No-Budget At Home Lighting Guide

So essentially the point of this video is to take a look at how you can use natural light or available light in a space and kind of use that to accentuate your lighting at home. And we're going to do that in two different ways. One of them is going to be using professional film lights that you would find on a set, and one of them being the lights that we've got available, like lamps and things like that, and windows. So without further ado, let's check this out and see kind of what we see.
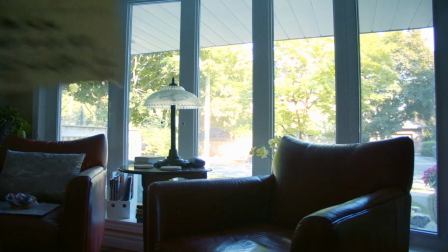[0:29]
So you can see that this space right here is just, there's no lamps on,
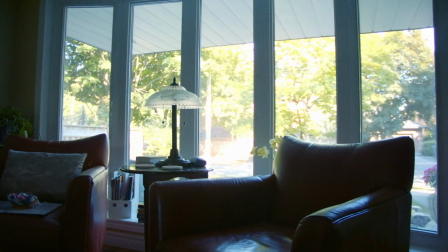[0:36]
there's no lights, it's just simply this window. So of course we've got a strong front light coming in from this large window.
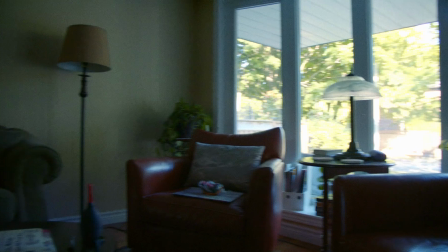[0:44]
And then as we move to the other side of the room, you can see that it is quite dark in here, that this is nowhere near the amount of light.
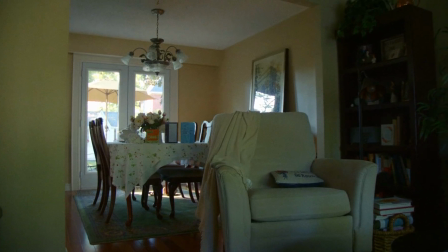[0:51]
I could always raise the aperture. Actually, this is wide open. I could raise the ISO, which would give us more light, but I don't really want to
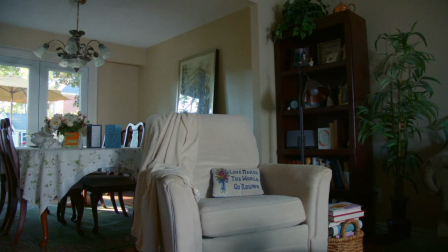[0:59]
do that. I don't want to get the image too noisy. So this now is with a daylight rated light, as you can see here, that is turned on.
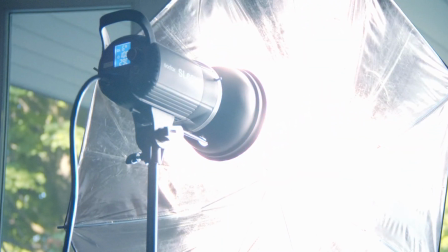[1:08]
The advantage of a daylight rated light is that they can get a lot brighter than kind of a bicolor LED that does tungsten and daylight rating.
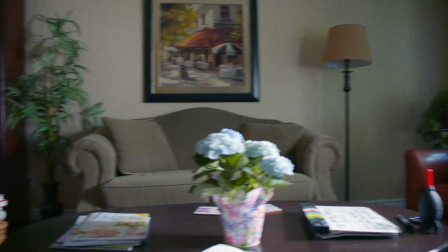[1:17]
So this light is rated to the color of the sun, so when we turn that way, it just kind of looks like there's a really bright window.
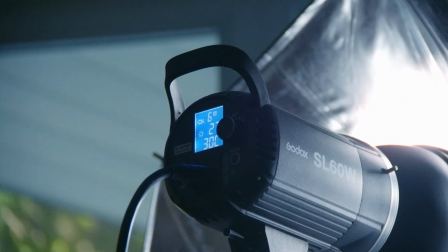[1:25]
Of course, that light is also very close, so the shadows aren't quite accurate as you would see out of a window, but this is just kind of a demo. And again, here you can see, even on 27% light, it is still very, very bright, and that's the advantage there of a daylight rated.
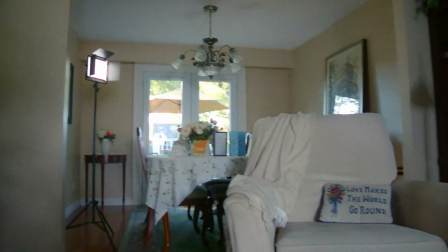[1:40]
This is a bicolor LED, so it's a little bit dimmer that I'm going to use for the hair light.
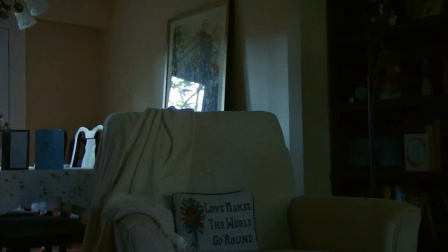[1:46]
And the reason I'm using it as a hair light is because it just doesn't have to be as bright as that front light, and it's a smaller window back there.
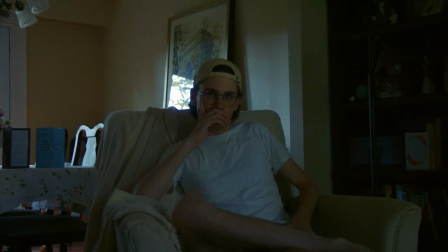[1:51]
Again, we're just kind of using the natural light as a basis of where we want to put these lights. So you can see here that this is without any lights set up.
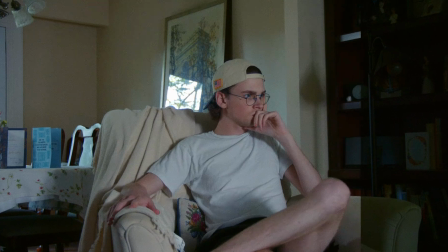[2:00]
This is just the kind of before, and then afterwards we get a pretty properly exposed image.
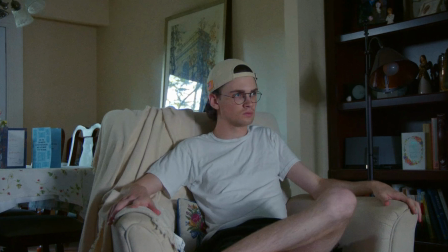[2:06]
And you can see that, again, the shadows on that lamp, on the wall behind the lamp there, they kind of look like it's artificially lit,
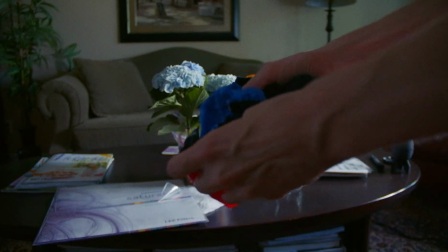[2:13]
and that can all be solved with just taking a little bit more care and time into setting up these lights.
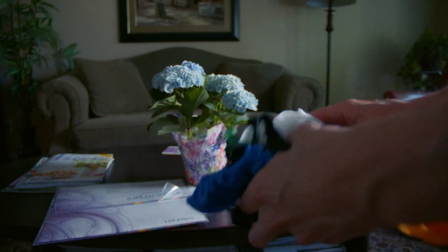[2:18]
We've also got gels. These are not technically gels, they're kind of like little strap things that you put over.
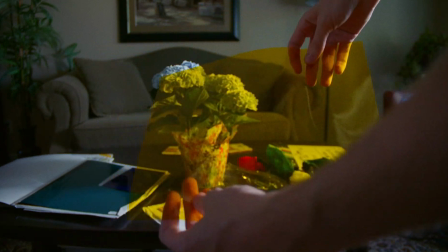[2:24]
This is what a gel looks like. So we can use both of these to alter the color of the light instead of having to dim the light to change it.
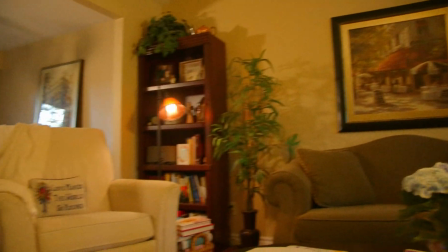[2:31]
So we've got that yellow light there on the lamp. Now the lamp's just pointed kind of up at the ceiling, and I've turned the lamp over there, the actual room lamp, on.
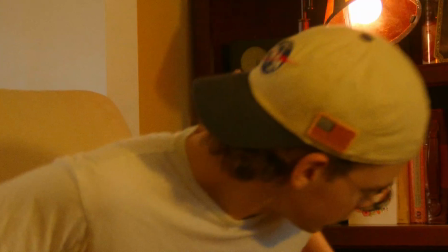[2:40]
So it kind of matches. Most indoor lights are tungsten rated, so they're going to be a lot more yellow than sunlight.
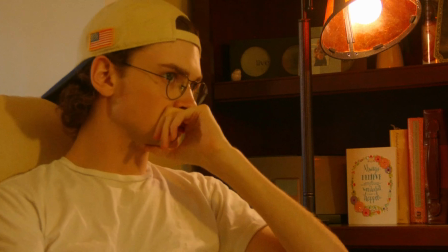[2:47]
So you could imagine like a shot like this kind of taking place either, there's a fireplace, or it's just kind of a more homey, warm feeling.
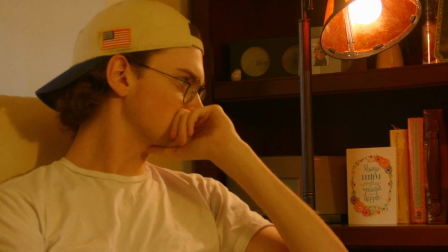[2:56]
It's a little bit kind of greenish, so what you could do in post is pump up the pinks and the magentas and kind of make it a little bit
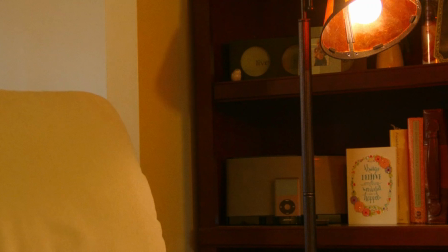[3:03]
warmer and less kind of green looking. But that's, again, just 2-minute setup.
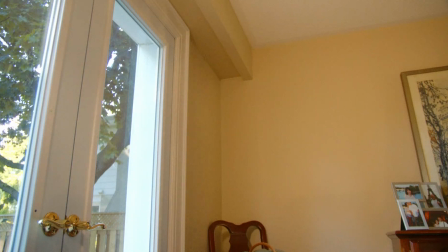[3:10]
Even here you can see how we can now use that LED light panel to just sort of accentuate and
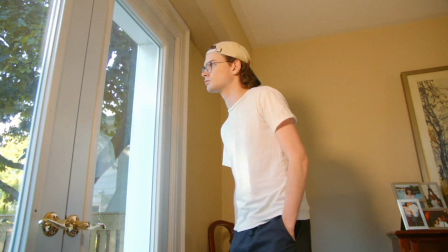[3:16]
balance out my face so that you can see the sides of my face without just having a really bright light in front through the window.
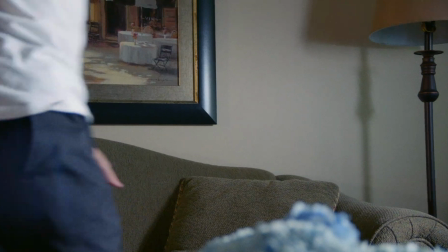[3:26]
Once again, if we go to the next shot here, you can see that we're utilizing the window.
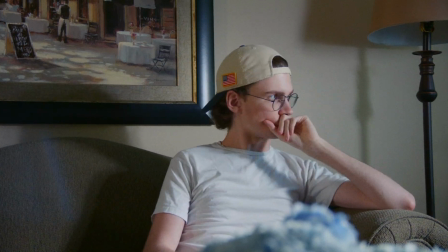[3:35]
We're taking the cues from what the natural room light looks like,
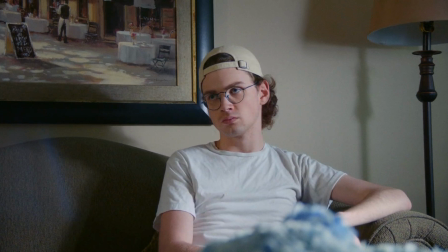[3:39]
and we are adding our own light just to fill in that space and to get it looking natural.
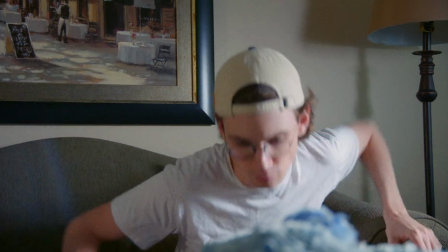[3:46]
But this, this looks like it could be sunlight coming through a window hitting me there.
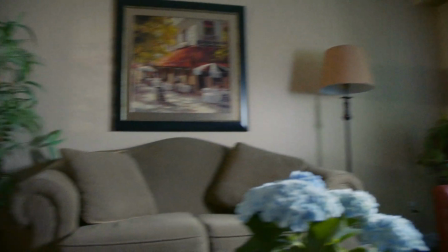[3:52]
You're always also going to either want to bounce the light off of something, or you're going to want to somehow diffuse it.
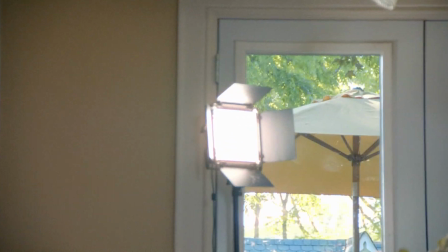[3:59]
If you get a really harsh light with a harsh shadow, it's going to look a little bit more artificial than it would if you have the softer shadows,
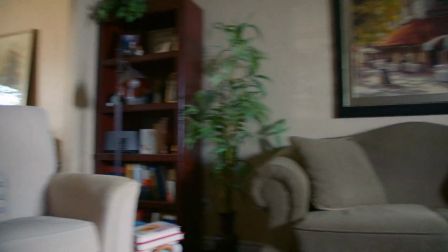[4:05]
especially through windows when, it's not like the sun is coming directly through the windows.
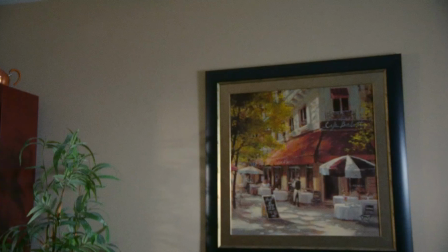[4:09]
It's bouncing off of everything outside, so you don't want to have just a harsh light.
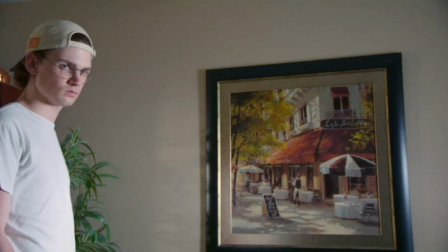[4:14]
Here's a great example of light being too strong.
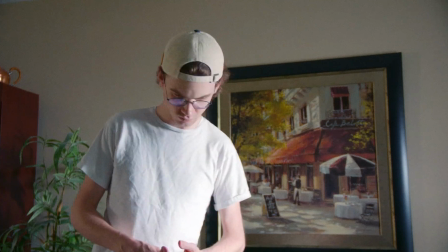[4:19]
So you can see that, of course, it's coming from the right direction, but this light is just rated at a much too high of a power level.
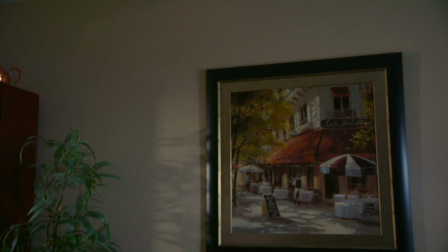[4:28]
So what I can do is turn that down, and then when you see this shot here, you can see as I walk in, it looks much more natural.
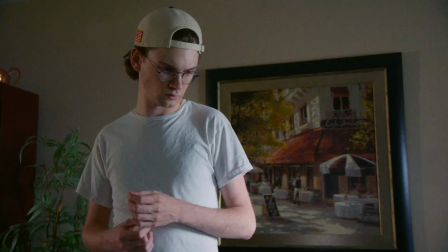[4:35]
It looks like there actually is just a window there, and it's not a light. However, if I were to turn this light off and cut it,
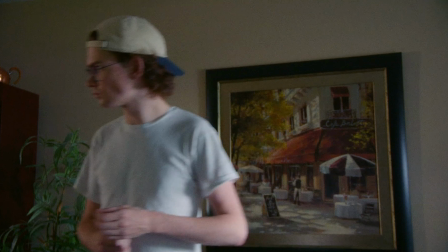[4:40]
this shot would be way too dark for the proper exposure that I'm at right now.
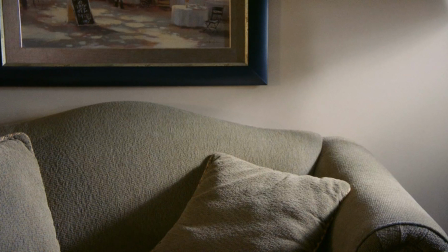[4:47]
And then again, we can come back to this shot here.
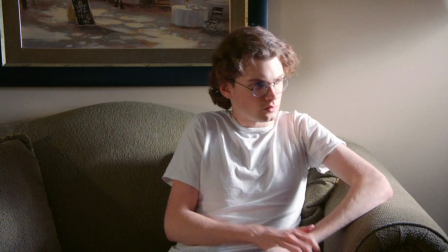[4:50]
So this is actually taken during the night, just to kind of see how I can recreate sunlight even when there's no sunlight outside.
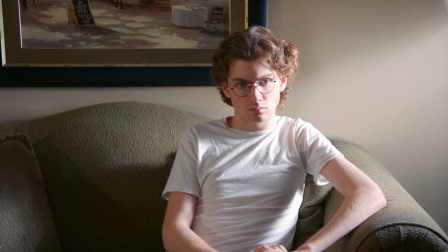[4:59]
Again, another example of the light being too bright. So you can see that the power level is much too high here. It doesn't really look like sunlight. It looks like I've got a lamp right next to me.
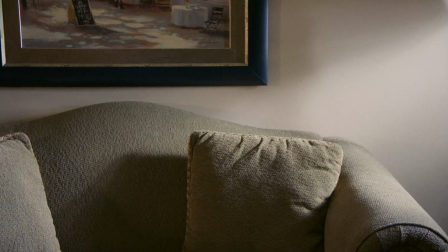[5:09]
But if we go and we turn that light down, then we can actually see kind of a more natural looking light.
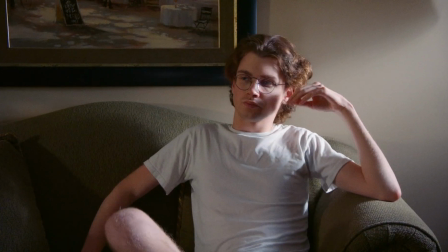[5:15]
And this, with a few more reflectors and bounces up, you could actually get this looking like you were taking it during the day.
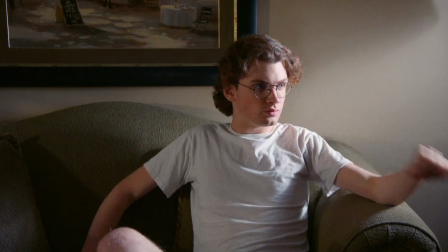[5:22]
I've also got that LED panel to my left just to kind of fill in that negative space there.
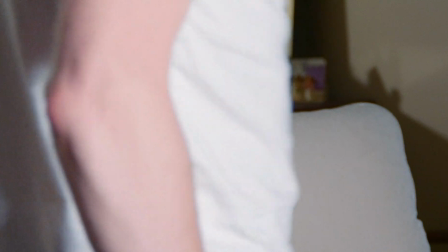[5:31]
And just here's another example of taking a shot at night.
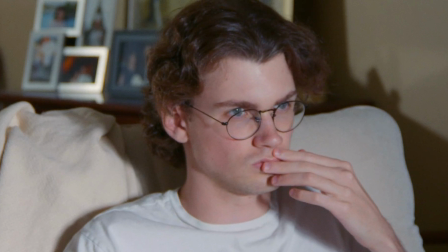[5:35]
If I were to sit in this chair, if you go back to the earlier shot of me in the chair when it was daytime, you can actually see that it does look very similar.
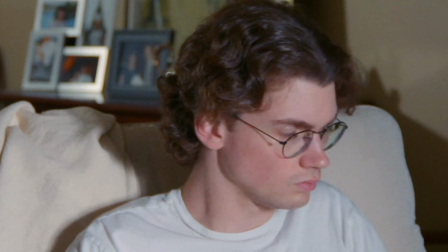[5:43]
That this light, again, of course, it's sunlight rated, so you're automatically going to get a color temperature that matches that of outdoor daylight.
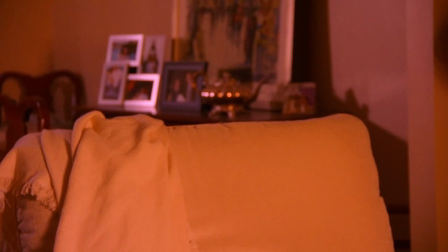[5:51]
And that's a huge advantage because you don't have to worry about the sun setting and things like that. You can really take advantage of that.
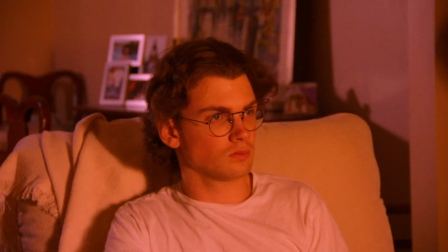[5:57]
Here's just kind of a funky example where I've got another one of those gels over the light, and again,
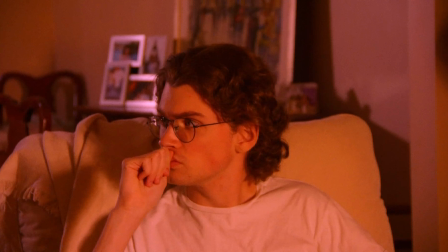[6:02]
you can kind of imagine this being either fireplace or sunrise or something like that.
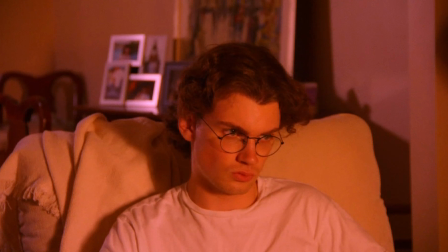[6:07]
If you lowered that light, you could kind of play it to be early morning or sunset or something like that, and kind of again play around with those artificial light sources that might not be available in natural available light.
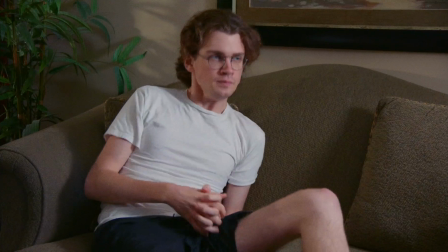[6:20]
So again, you can see that I've got the light coming from both directions here.
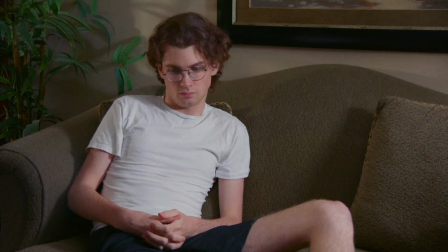[6:24]
One to my left, that LED light panel, because again, that window over there is smaller, so there'd be less light coming through it,
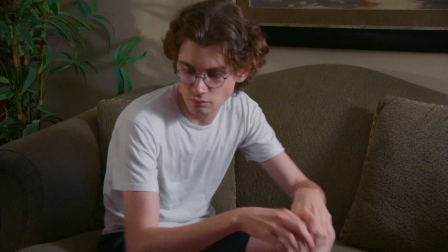[6:31]
depending on the time of the day. And the one on the right, the big window that I'm closer to, has a much, hotter presence there.
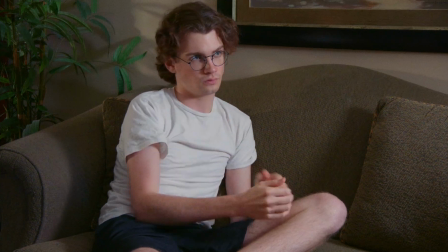[6:40]
But even then, you want to keep the light low because light's coming through windows, unless it's early morning or unless you're,
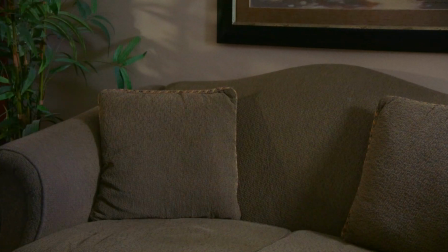[6:46]
directly in the sunlight that's beaming through the window, you're not going to actually get a super,
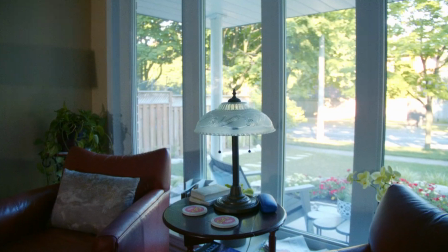[6:50]
super bright light coming in through a window that would bounce around the room, as again you can see here.
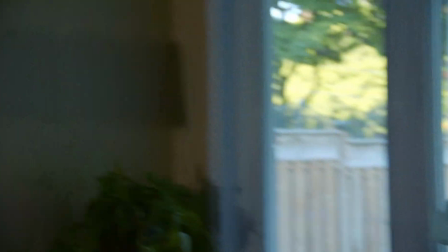[6:55]
So we've got these 3 lamps in here.
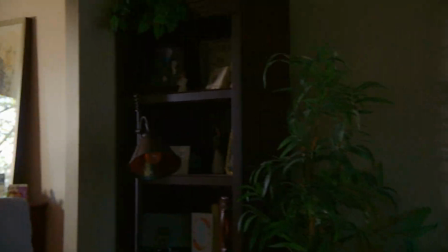[6:59]
So let's take a look at what we can do without the professional lights, without lights that you would buy, and just lights that are available in this house.
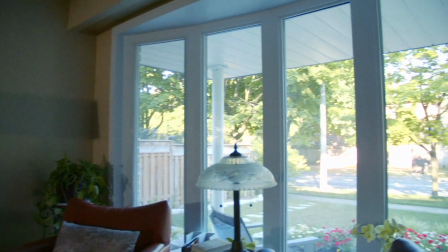[7:06]
And I've done this for projects that I shot here before.
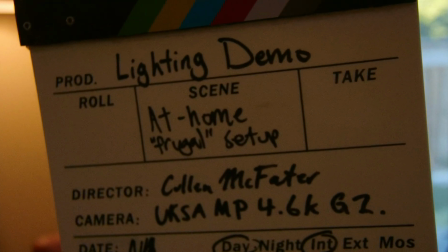[7:11]
I've had no lights with me, and so I've just kind of had to make use of what's in the house.
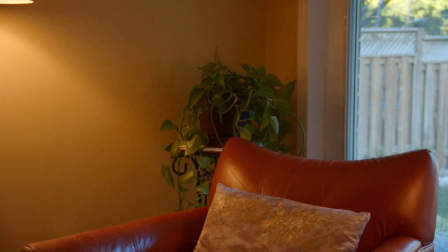[7:17]
So here we've got this one lamp here next to the chair to the left.
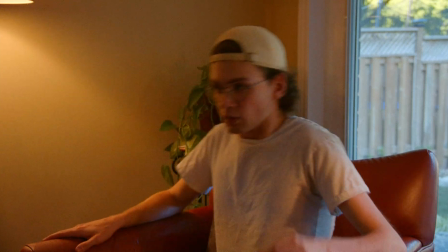[7:22]
That's kind of a higher light, and then we've got the window behind us.
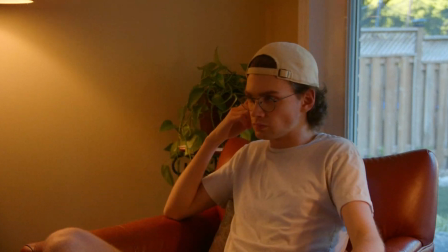[7:26]
So again, a really key thing to do when you're using just the available light and you don't have the professional lights is to use every source. So we've got this huge window here, so you're going to want to kind of position your actors or your subjects as closely to that window as you can to use that light.
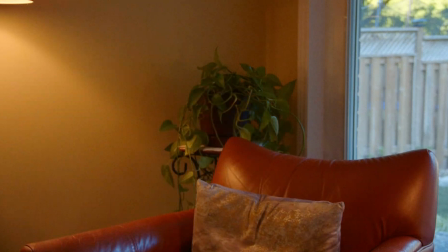[7:41]
And you can see that it kind of balances out the side of my face there, that the, of course, tungsten rated indoor light there is going to make my face kind of yellow, so we can kind of balance that out with the
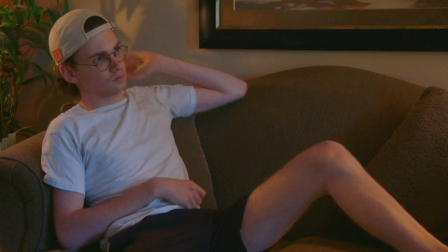[7:50]
blue. That's especially clear here. You've got the lamp to my right on, and then you've got a lamp behind me on that actually kind of makes a cool pattern on the wall.
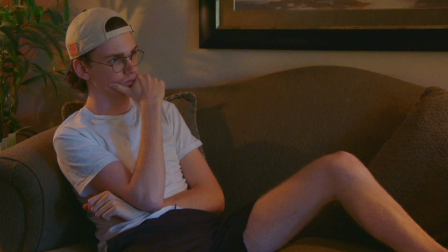[7:58]
But the daylight coming through the window is actually going to kind of cool off that really warm tungsten light and kind of provide a little bit of a layering to the light,
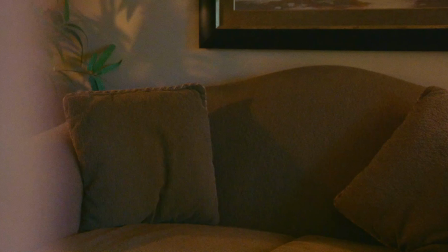[8:07]
which can be really advantageous and look really nice.
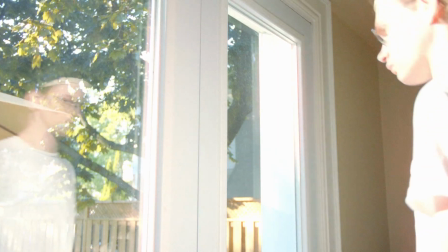[8:11]
And again, here we can see that you don't even really need indoor lights necessarily.
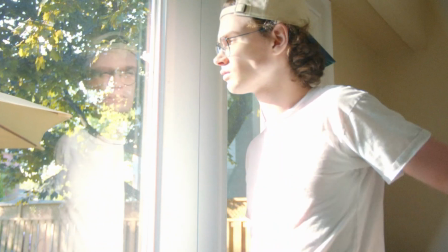[8:16]
You can kind of position someone.